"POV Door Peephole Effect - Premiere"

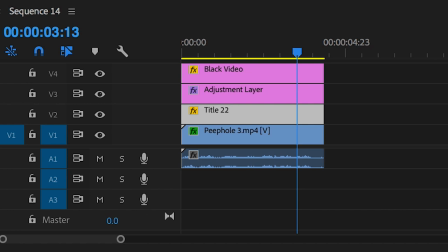(4:05)
We'll drop fast blur onto this title layer,
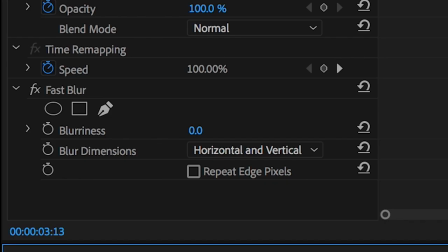(4:08)
and then we'll increase the blurriness all the way up to around 140%.
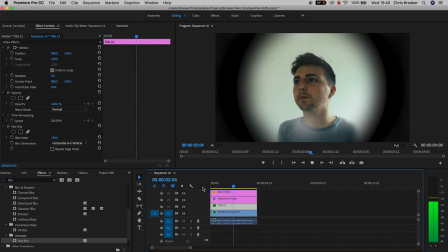(4:15)
And as you can see, that's giving us the illusion of some dust particles or dirt on the glass on the peephole. Now we're gonna select the black video, the adjustment layer, and the title, and we're gonna drag them all up one more time. So video layer 2 should be unoccupied. And then we're just gonna copy the original footage. So we'll hold Command C. We'll move the cursor over and press Command V to paste this.
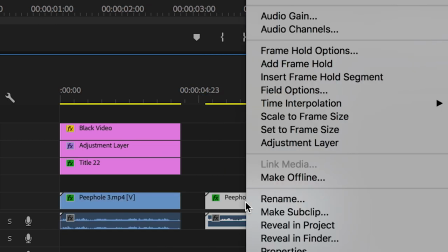(4:38)
We'll unlink the original audio. So we'll right click, go all the way up to unlink, and then we'll delete the original audio.
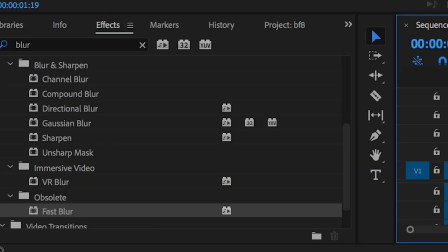(4:46)
Drag this video onto video layer 2, and then we'll go into effects and search for basic 3D.
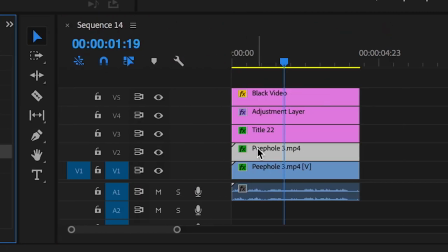(4:52)
Drop basic 3D onto the copied video, and we're just gonna swivel this to 180 degrees.
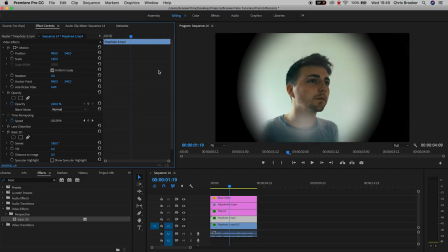(4:59)
Then we'll pull the position of this all the way over to the left, making sure that the face sits on the blurry edge of the black vignette.
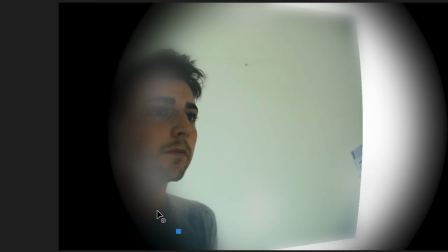(5:07)
Now from here, we'll select the pen tool inside of opacity, and we're just gonna draw a mask around the very left-hand side of the peephole. Now you wanna follow the curvature of that black vignette.
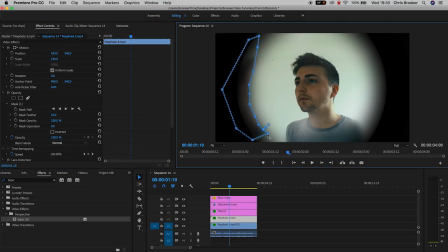(5:20)
Now, of course, you can adjust the keyframes if you're not entirely happy with the positioning of them, but once you're happy with the look of this, we're just gonna increase the mask feather. So I'm gonna increase my mask feather all the way up to around, let's go up to around 50%, and then we'll pull the position of this over just a touch.
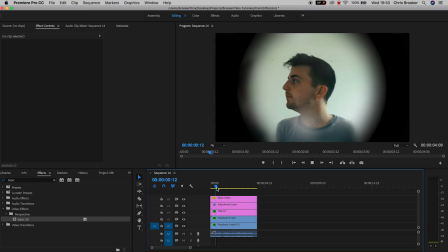(5:38)
And that's creating this glass reflection effect, which looks really awesome. Now we're almost there, but there's just one more thing that we need to do.
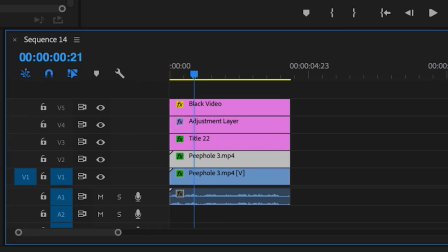(5:46)
We need to add a little bit of camera movement as if this was somebody's point of view looking through the peephole.
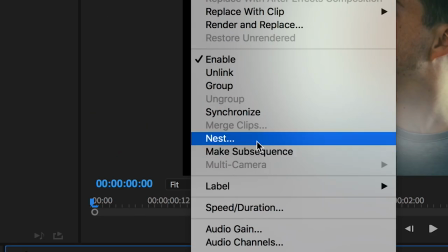(5:52)
So we're just gonna select everything within the timeline. So select absolutely everything, including the audio. We'll right click and go up to nest. Now we can rename this nested sequence, but we don't have to.
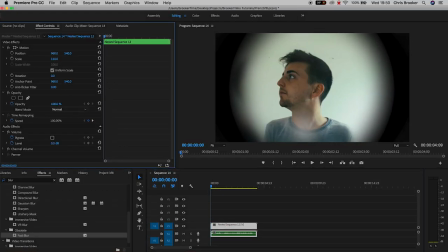(6:03)
We'll increase the scale in the motion tab to 110. We'll create a brand new keyframe on the position.
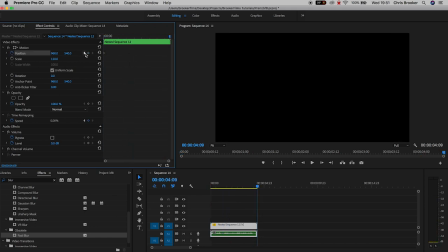(6:09)
We'll scroll to the very end, create a brand new keyframe on the position again. We'll go about a quarter or maybe a third of the way into the video.
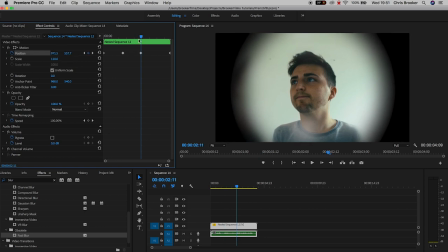(6:17)
We'll pull the position over to the right and up. We'll go to the next quarter, adjust the position, go over again, adjust the position. And as you can see, we've got this really nice, really awesome camera movement. Of course, if we want to ease this out, then all we have to do is select all of the keyframes,
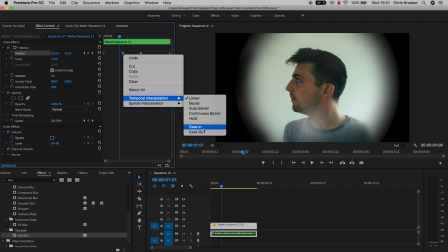(6:33)
right click on one of the keyframes, go down to temporal interpolation, and select ease in,
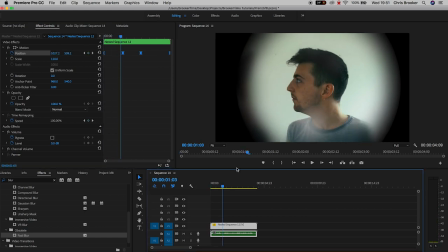(6:39)
and that will very nicely smooth out that movement. And there you go.
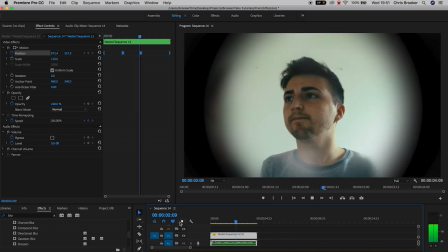(6:43)
If we play this back, we've got this really awesome and really simple peephole effect, and that's done right inside of Adobe Premiere Pro. And there you go. If you enjoyed that, then please do let me know in that comment section below, and don't forget to subscribe, check out the previous video, and of course, I will see you tomorrow for another brand new video. Thank you for watching.